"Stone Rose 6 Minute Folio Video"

For my 2020 multimedia major work, I chose to create a 4 minute 2D animated film.
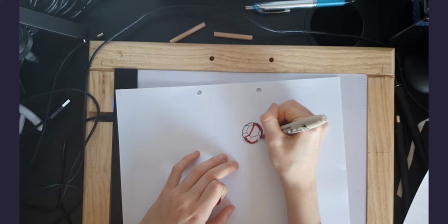While there were elements of 3D in traditional animation, I mainly used 2D cell animation in Adobe Animate.
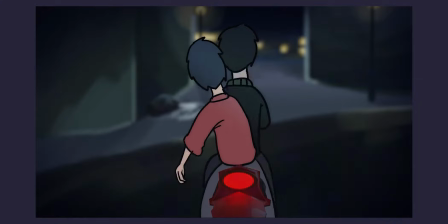To construct one shot, the one you're seeing here, I had to go through a long and tedious process that I will summarize thus.
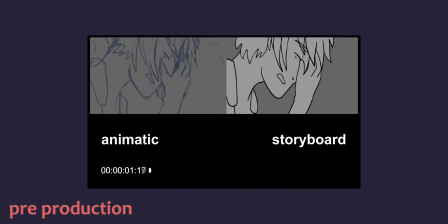Before I even started the shot, I wrote up a script to organize a story and drew up an animatic and then storyboard to plan out how the script would look visually.
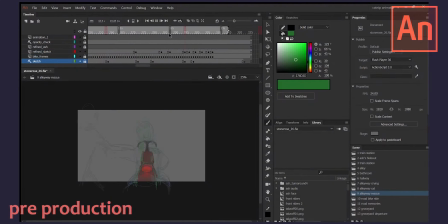First thing I do for complex motions like this one, draw up a rough plan, like my animatic, but with way more frames.
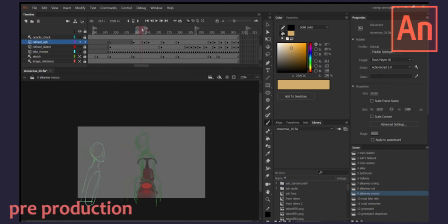This way I can get a sense of the movement and timing. That said, for simple motions, like a turn of a head or a line of dialogue, I skip this step. Now usually I would go straight ahead into animating the 2D elements of the shot, but this particular one has a 3D motorbike in it which needs to be dealt with first.
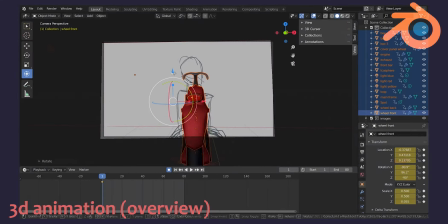I open up my rough plan in Blender and use it as a guide to animate the bike on top. We'll come back to Blender later. I'm not going to talk about 2D animation after this, so buckle up. After adding the bike, I draw only the keyframes, just the most important poses that illustrate the main parts of the motion.
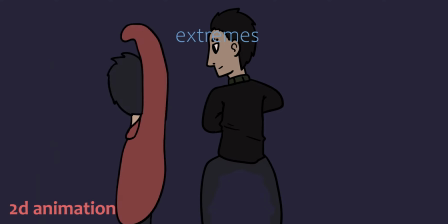After this comes extremes, the farthest the character will go in any one motion, and then all the frames to fill in the gaps, in-betweens.
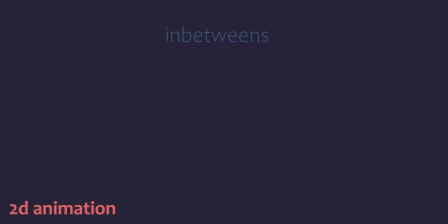After each of these increments I always play back the motion and adjust the timing. Sometimes when I get lost I record a video of myself as a reference,
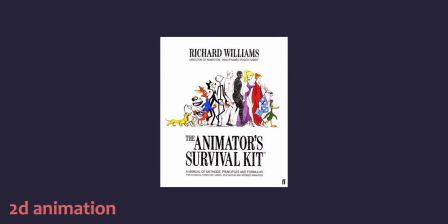but I have to give credit to Richard Williams' incredible book The Animator's Survival Kit, without which I would have been utterly clueless. After the animation is done, the really hard part begins. After animation comes backgrounds. This would be easy if I was a half-decent artist, but naturally I struggled immensely.
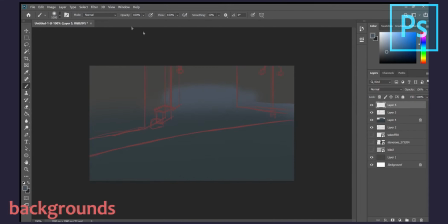More than anything else. I start with another sketch in Photoshop.
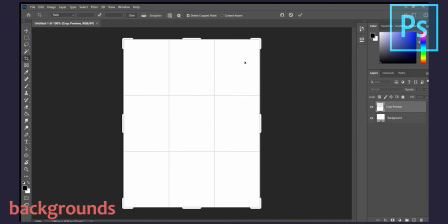For shots with camera movement like this other one, I created the canvas a lot longer than the 16 by 9 aspect ratio of my film, so that the camera can pan and layers can parallax.
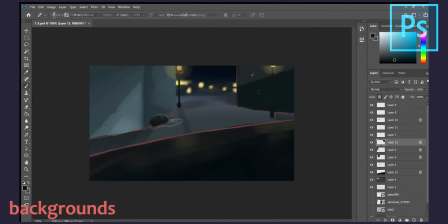After a few failed attempts at backgrounds, I stuck to a small range of colours to keep everything cohesive, and ended up creating backgrounds that I was actually proud of. For this particular one, thankfully, there was no camera movement, so I imported a still from the plan and used it to create this background.
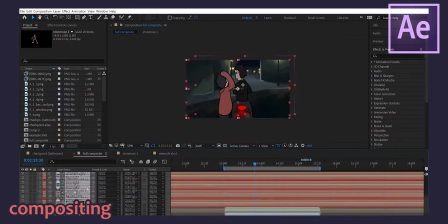Finally, compositing. I import the 2D and 3D animation as PG sequences and arrange them to play neatly.
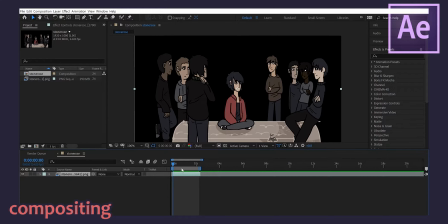Then I add lighting to the 2D frames to try and distract from my mediocre art skills. I duplicate the 2D comp and create a solid in between them in a light color.
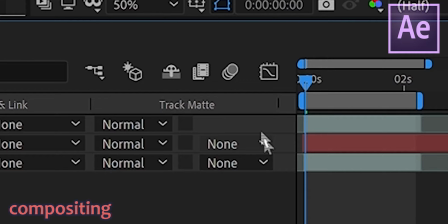Then I mask the solid to only cover half the frame and feather that out a ton. Then I use an alpha track mat to mask it to the animation layer above and make the blending mode overlay.
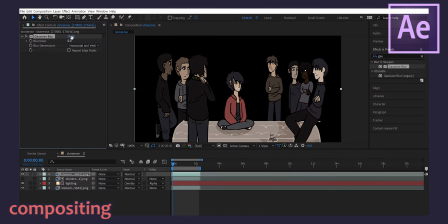It's complicated but it looks nice. Then I duplicate the 2D comp yet again, blur it a ton, lower the opacity, and make the blending mode darken.
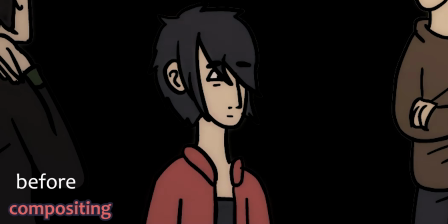This adds some diffusion and looks pretty retro.
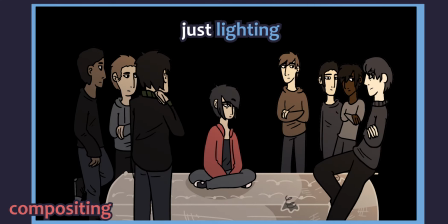I drop this whole thing into Adobe Premiere via dynamic link and add the background, audio, edit the timing, etc.
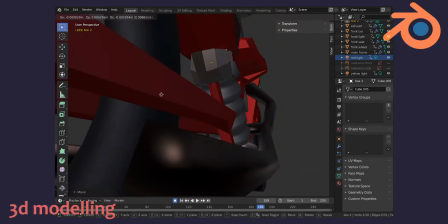Circling back to Blender for a bit, this project was my first time ever tackling 3D modelling, so naturally the bike I ended up creating was, for lack of a better word, a bit janky.
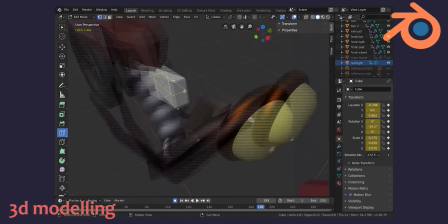However, it was not nearly as janky in the end as my first practice attempt at 3D modelling. This terrible car made out of dented tin foil.
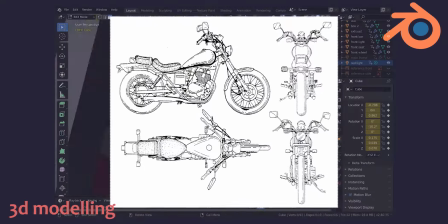Anyway, once I'd watched enough blended tutorials to give Lynda.com,
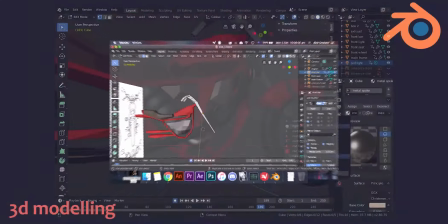Skillshare and every blended tutorial youtuber who smushed his sneeze at their webcam each to run for their money, I ended up with this barely passable cafe racer.
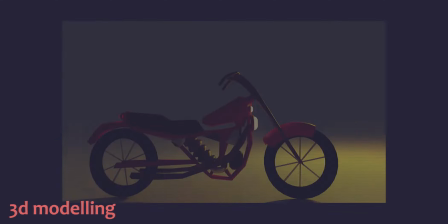This is when, tear-stained and emotionally scarred, I called it quits. I did not enjoy my brush with 3D modelling, but 3D animation wasn't quite as traumatic.
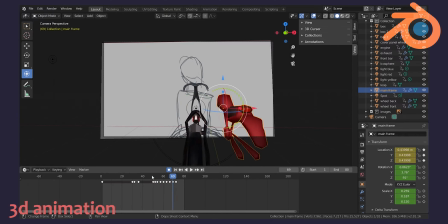I found it a lot less challenging because of its technical similarities to keyframe animation, as in Adobe be Animate, Premiere, and After Effects, which I'm already quite familiar with.
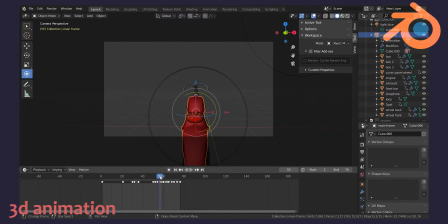Using my 2D animatic as a guide, as I explained previously, I animated my bike over the top. And what would you know, doesn't look so bad, does it?
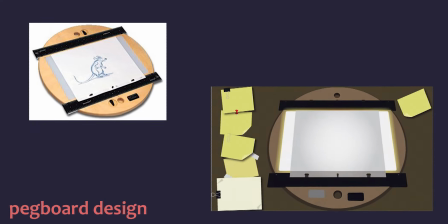In order to create the traditional animation, I needed something called a pegboard, or at least something similar. A flat drawing board with small holders through which to place a paper stack with cut-out holes.
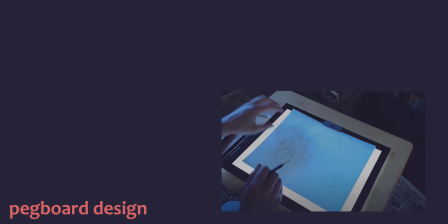This stops the paper from moving around and also allows for flipping. I also wanted this pegboard to be able to light up, and not having the funds necessary for an actual pegboard,
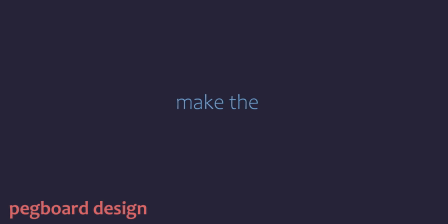I purchased a cheap lightpad online and endeavoured to make the damn thing myself. or so I wanted the marks.
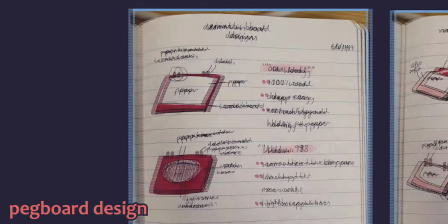In my portfolio I already outlined extensively the process of building the pegboard, but I'm going to use some of the footage I took to explain how some of the features impacted the final design.
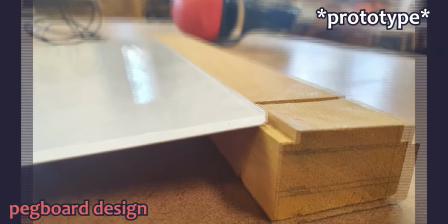After making several prototypes to figure out what groove height and frame size fit the pad, the frame fits the pad almost perfectly while still allowing for easy sliding in and out.
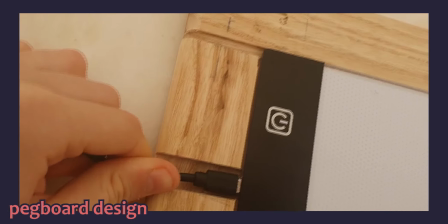Since the light pad has a cable on the side, I chisel this notch to allow it to sit within the frame.